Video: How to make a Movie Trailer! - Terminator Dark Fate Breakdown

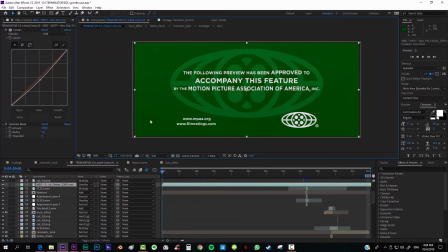And something also that I added was some wiggle to the image, because a thing that I see very commonly when someone is attempting to do
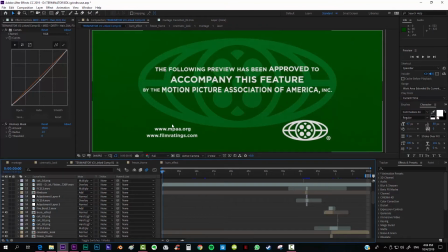a Super 8 or a 35 millimeters filter is that they use some nice filters, some nice overlays, but the image stays static, and you don't want that.
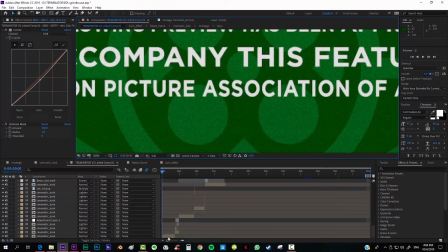You want the image to have some wiggle. So I took the composition and added some wiggle to it with expressions, by alt clicking on position, and I added this value over here, and it has some wiggle.
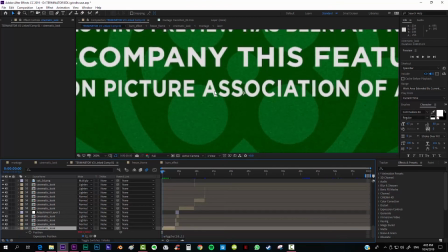It isn't just a static image, but the movie is like wiggling like this the whole time, and that really sells the effect. Another thing that I did also here, you can see that there are a lot of cuts,
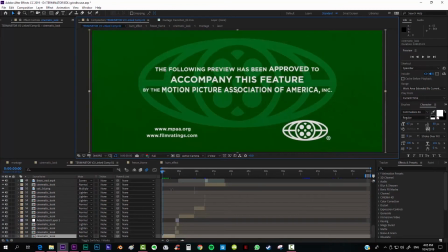and that's because I did a lot of effects, like the image is being distorted or whatever.
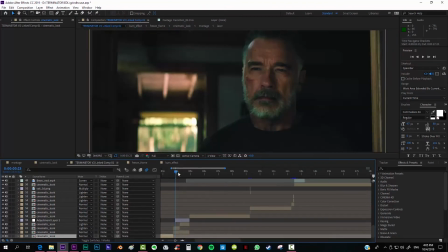For example, here at the beginning when he appears, I started wiggling the image like this,
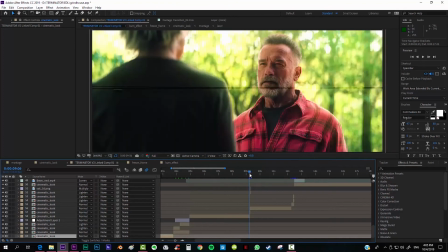so as to give some kind of tension to his presence. Also over here, for example, you can see the cut to the titles.
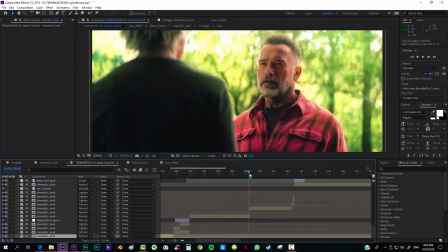You can see. And I mean, those are some details that almost no one is going to notice until I show you like this frame by frame,
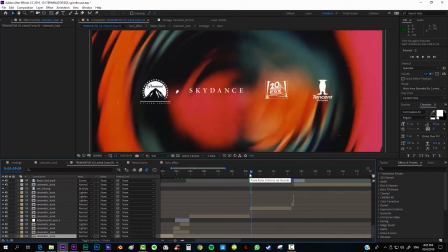but I think that really sells the effect even more. And I don't know, it looks really nice by using overlays that I was finding in the internet. And so probably the worst effect, well, one of the worst effects,
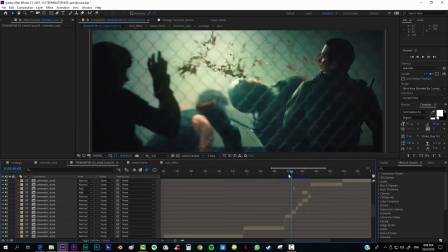well, first of all, this one where the image is really screwing up.
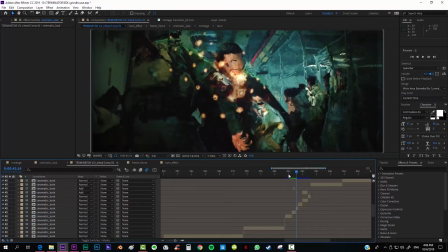You can see over here that the image starts distorting, starts burning,
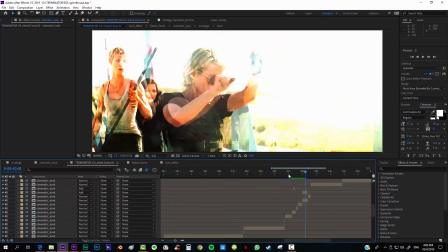and from there it jumps to here. There's a lot of exposure in that.
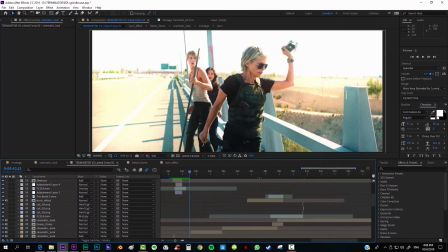And the most interesting effect was definitely on the end over here,
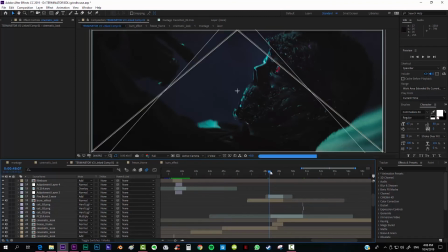when this frame freezes and the image burns like this.
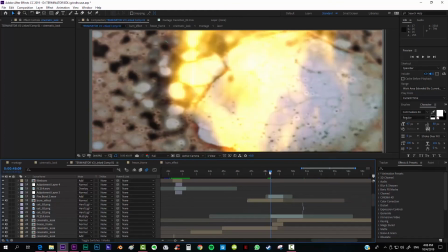It's not, if you watch it from a frame like this, is a little bit fake, but that's what happens when you do it digitally.
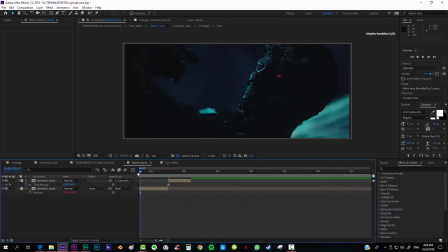For doing this, what I did first of all was choosing where was going to happen, and straight where it happened, from there onwards I freeze the frame, just like that.
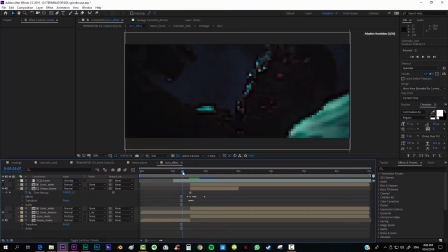And then I added the burn effect, and it's way easier making this than you think.
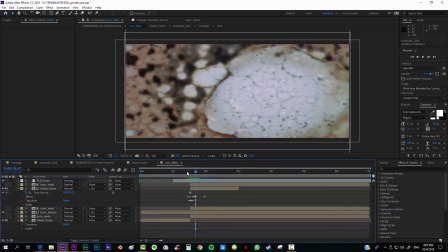It's basically taking a nice effect, a nice burning effect like this one,
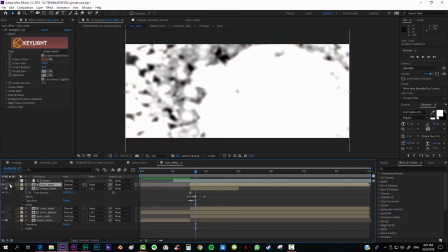and then making a matte like this one that I have over here.
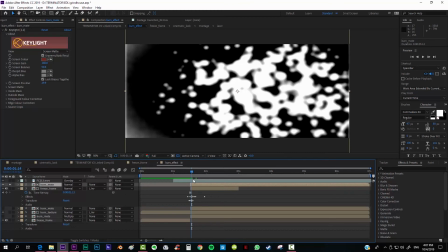I just duplicated it, put it a threshold effect, just like that, and I converted it into a matte
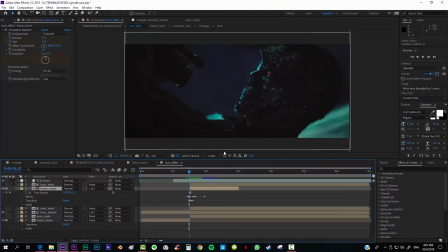for this layer over here, so that when the image appears, it dissolves just like that.
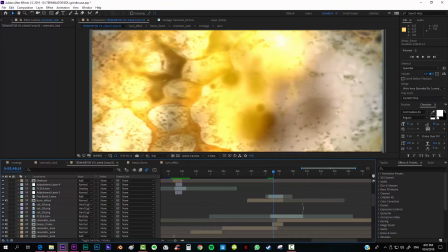And then with some overlays of fire and so, and some other very subtle effects,
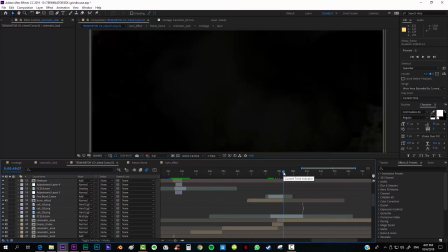it really looks very nice.
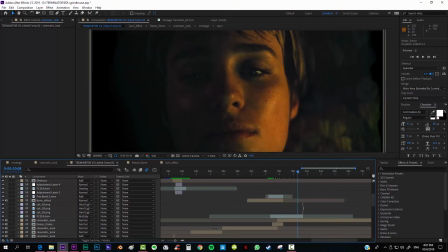I mean, for a digital achievement, I think it's one of the best results that you can get. And well, after making this, what I did was just taking the whole composition and exporting it into a ProRes.
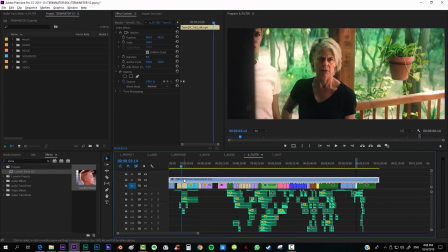And I went back to Premiere, I imported the ProRes right here, so you can see. And then I started with my last and favorite part, which is putting the filters,
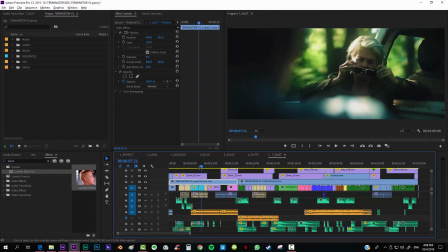because I just love this part, which is just taking all the single filters that I have and put them overlay.
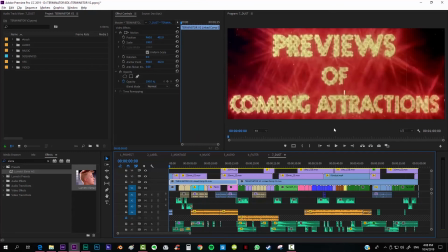I added here this coming attractions footage.
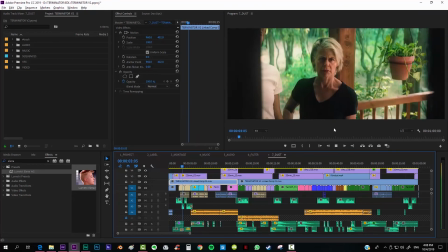They call him T-800.
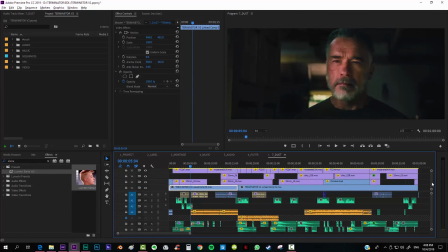And what I did basically was making like a selection of my best
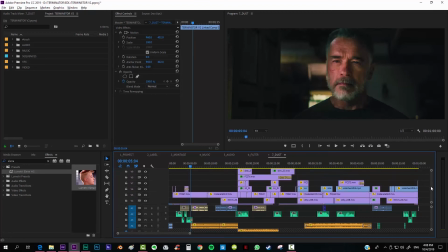35mm footages and decided where to put
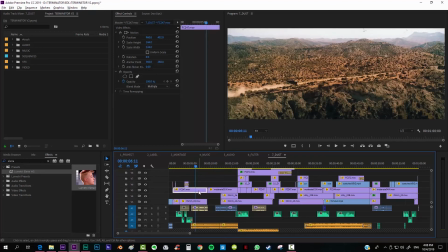which footage, which is basically, for example, this one that is a really subtle one.
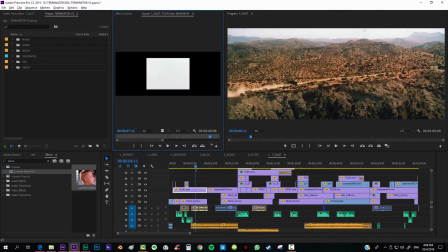Well, not too subtle actually, but in quiet scenes like this, just a very subtle effect.
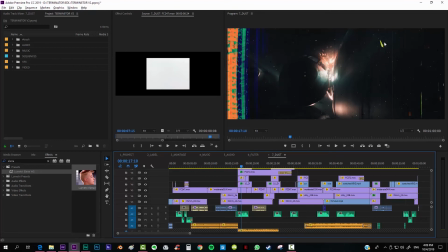Over here, for example, that there are explosions and there's a car chase,
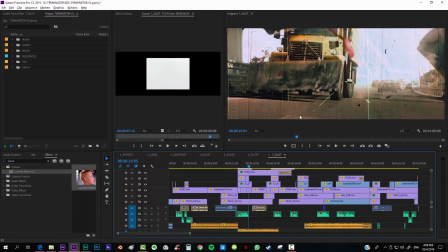and so there's way more dirt in the image. So you can see.
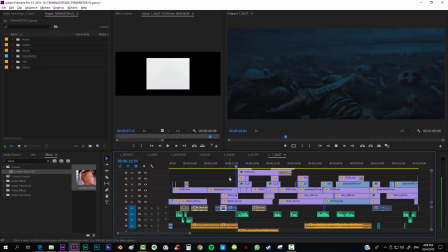97 was supposed to be Judgment Day. He comes back to action.
So here, for example, although this scene is a quiet scene, but tension, it's what we want to build. So for making that, I started to add some moderate effects on dirt on top,
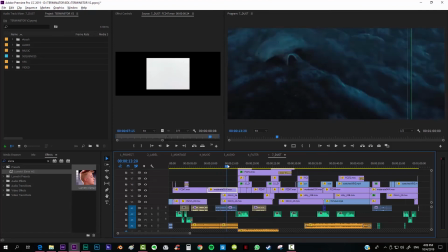like this green line, and so that it tells you, hey, dirt is appearing on screen, that's because something big is going to happen. And from there we jump to this very messed footage
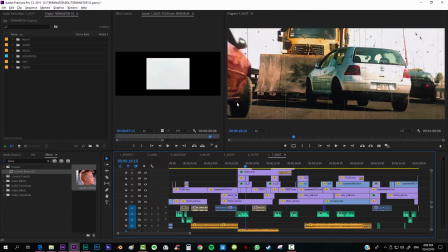when this car crashes with the other vehicle. The image shakes like this. And also over here, when every time there's a
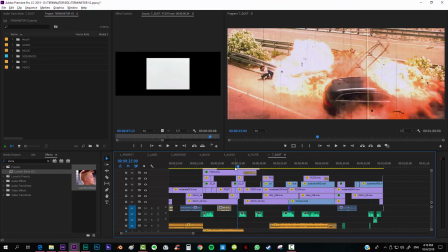explosion or something big, I always try to make some shake so that it gives the impression that the footage is affecting the camera or the reel or whatever.
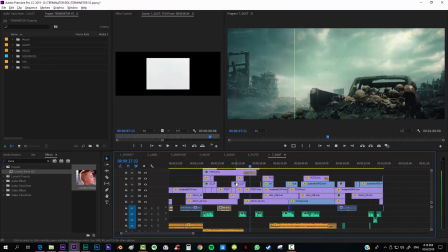One last time. To terminate.
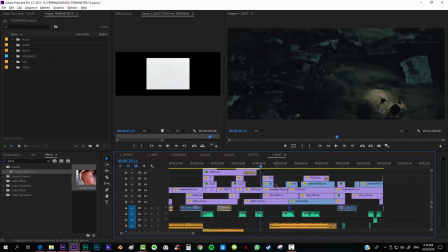Just like that. I also added a couple of cue marks because I think they're pretty nice.
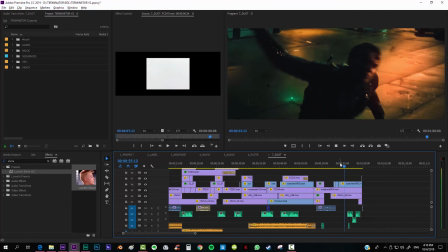And at the very end, Terminator, Dark Fate.
as you can see, I added some
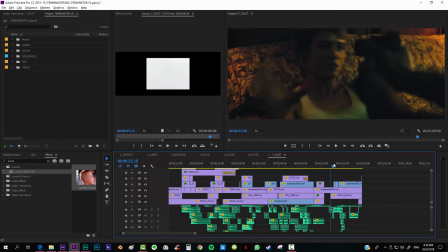35mm projector sounds because they weren't in the original audio mix that I made.
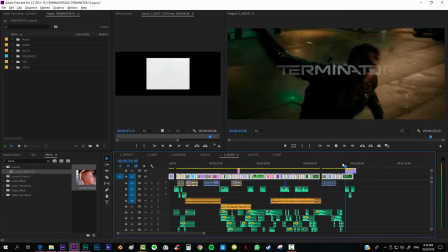It was just like this.
Terminator, Dark Fate.
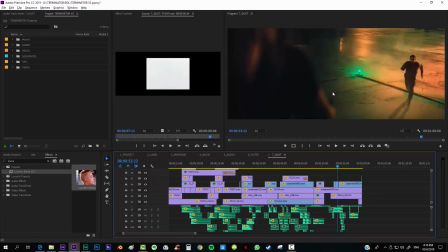And by adding these real effects, it tells you even more the fact that you're watching a cinema reel.
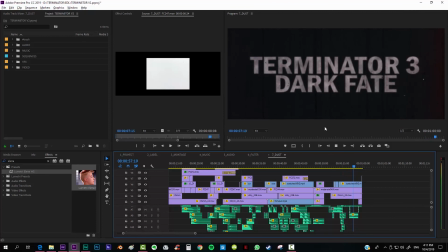Terminator, Dark Fate.
I also did some things like, for example, every time there's a cut from one scene to another, there's this horizontal line that appears.
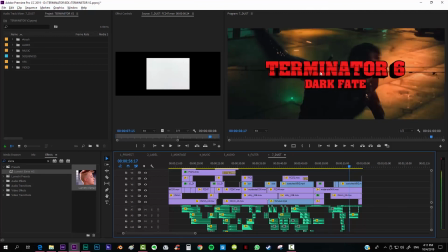For example, over here also, as you can see here, for example, there are two, then a shaked frame, and then the normal frame.
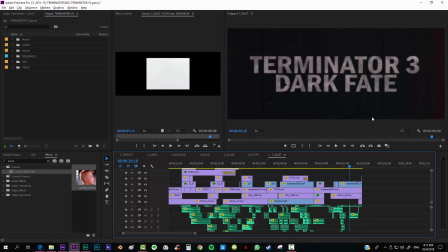And these are the kind of details, that it takes you a lot of time, but the more time that you invert in it, the best is going to look at the end. So that was basically it. I hope that you like my entry for this contest, and I really hope that you also are entering something, because in case you don't know it, you can win up to
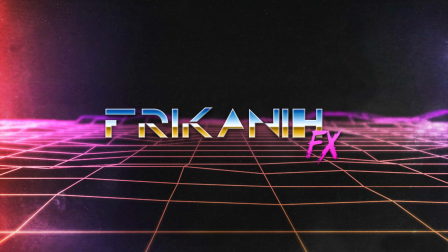$10,000, which is, a lot. So thank you very much for your time. I hope that you give a like to this video if you find it helpful, that you subscribe to this channel if you haven't yet, and really hope to see you in my next tutorial. So see ya!